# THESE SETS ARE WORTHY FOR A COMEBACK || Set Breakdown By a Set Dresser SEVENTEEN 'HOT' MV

What is going on, all you lovely people out there? Welcome back to my channel. My name is Mike O'Hora, and this is a lovely penguin. Either way, welcome back, guys. Welcome back. Today we're doing the set breakdown for the band 17 with their brand new music video, Hot, which honestly might be one of the biggest comebacks of this year. So we just watched the video already. We did a reaction to it, so go ahead and check that out if you haven't. But this is going to be the set breakdown of it, and boy howdy do I got my work cut out for me today.
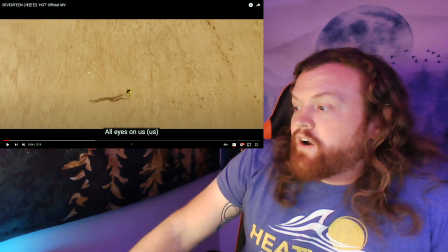0:44 Right off the bat, we start off running out in the desert, right?
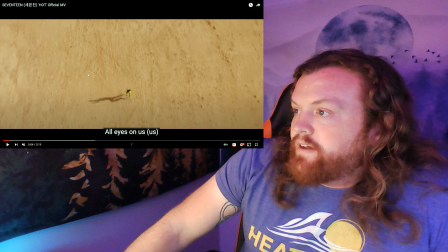0:49 And for the most part, a good chunk of this video is going to be filmed out here in the desert. And before we get too far into it, I have to ask, where did they shoot this? Do you guys know? Because maybe I don't understand Korean
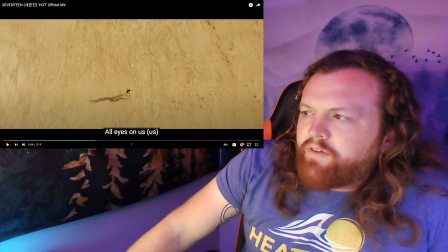1:08 geography, but I don't think they have any deserts in Korea, do they? But it looks like it could have possibly been filmed somewhere in like the US or something, because like a lot of the stuff that they use in this looks like old, worn out like oil rig type
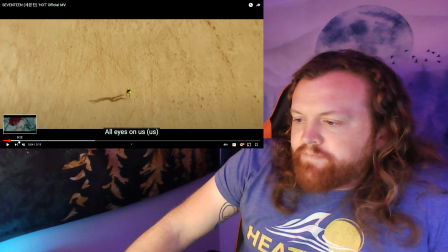1:26 material, which is really, really cool. But yeah, so this is the overhead that we see.
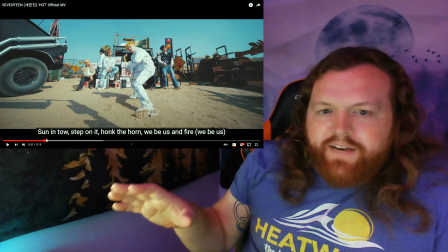1:34 But then we get to this kind of a shot here where they have a lot of like,
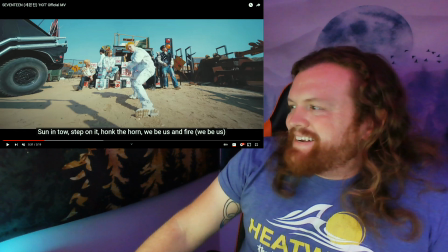1:40 I know it sounds silly, but it's kind of like desert-esque garb.
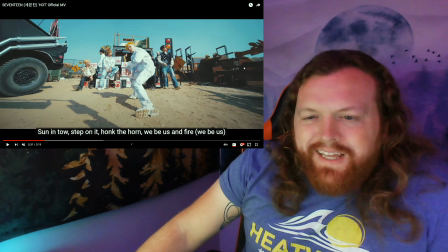1:45 So like they got like the street lamp here. They got all this like old rusted metals, things that look like it would come off of like an old oil rig or something like that.
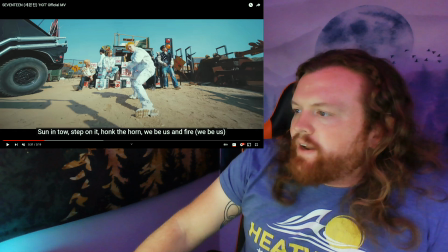1:54 It's all pretty rusted over already. They got old fences, old signs, all that kind of stuff. They even got the little metal windmill thing looking guy back there. And this is more of a close-up shot.
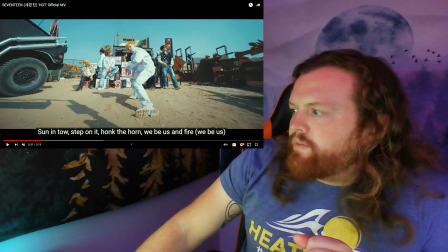2:06 We'll see it a little bit wider a little bit later. But yeah, a lot of this stuff could just be scavenged from location. Being that they are shooting out in the desert, they're definitely on a location somewhere. A lot of this stuff they probably already have there to begin with.
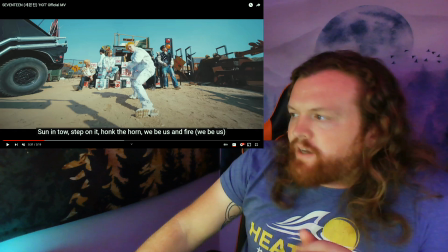2:23 So I don't imagine they actually have to bring in all that many things. But it allows for a whole bunch of different shots.
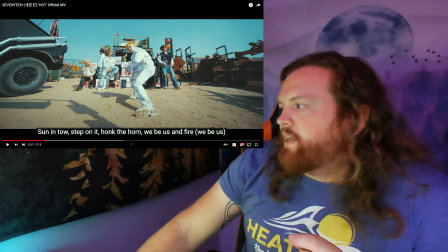2:31 It lets people go up on top of different things. They can be off to the side doing their solo shots here and there.
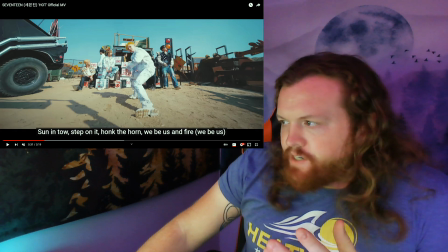2:36 But it just opens up a whole bunch of different opportunities, which is really, really cool.
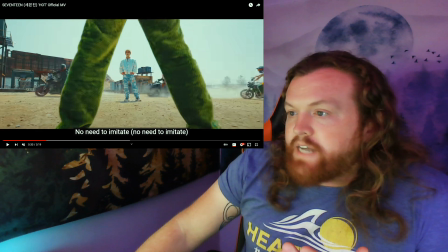2:42 This is, from another point of view, that's that ledge that we were just looking at before. They changed up some things. They got a bunch of big metal pieces back here. They run a bunch of motorcycles, ATVs.
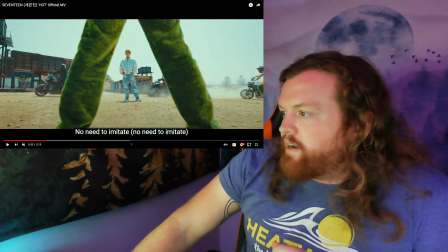2:54 They even had the Hummer there. A few other cars as well. And yeah, this is all stuff that you'd see out in the desert. Now, this shot,
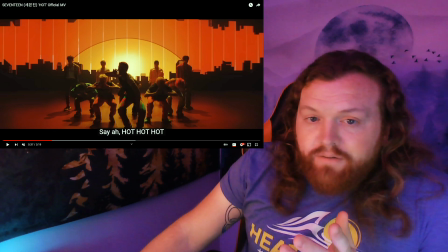3:03 they actually do out at a studio, right? Relatively easy-ish setup.
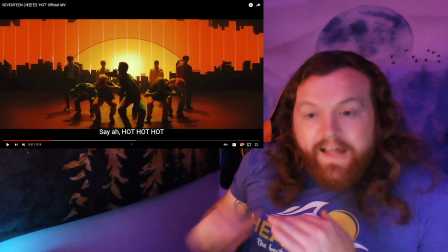3:10 You know, you got the the flat ground, the regular black ground that you'd have in a studio,
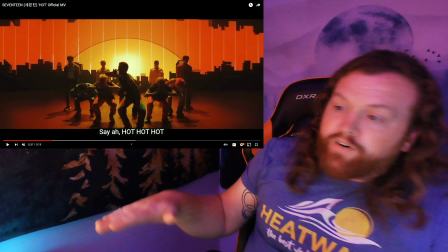3:17 but then it leads over to this background piece,
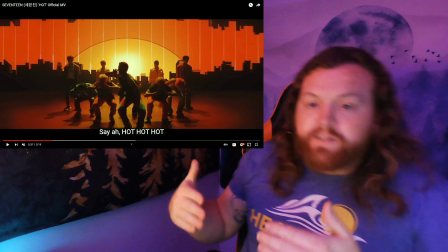3:20 which is most likely just a bunch of pieces of wood that they have carved out to make it look like a city skyline,
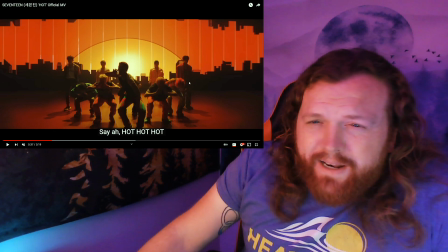3:27 a silhouette, if you would. They most likely painted it black just to give it that extra bit of darkness to it.
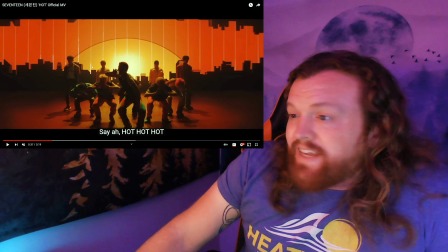3:33 But yeah, they can cut out these little pieces. They could have even used it with a relatively thick cardboard too.
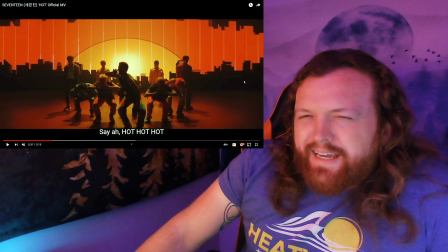3:40 But in order to make sure that it's not like flexing and like falling apart, it would probably be better to do it with wood. And then they actually have another piece going along the top here, and you just kind of connect them all together.
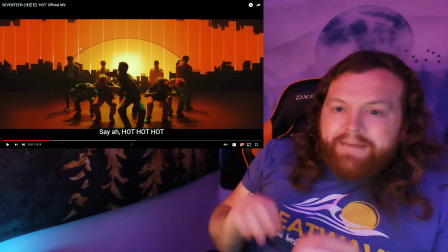3:51 You just screw them together. There's little pieces of wood in the back that are there to hold them up, and then they put sandbags on it so they don't fall down.
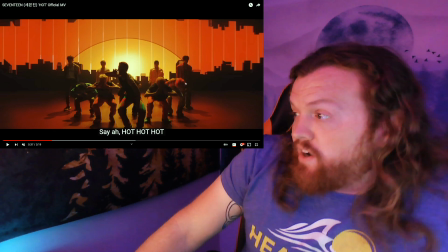3:59 And then the lighting team comes in from behind and lights it all up. I'm not sure exactly what they did for the background.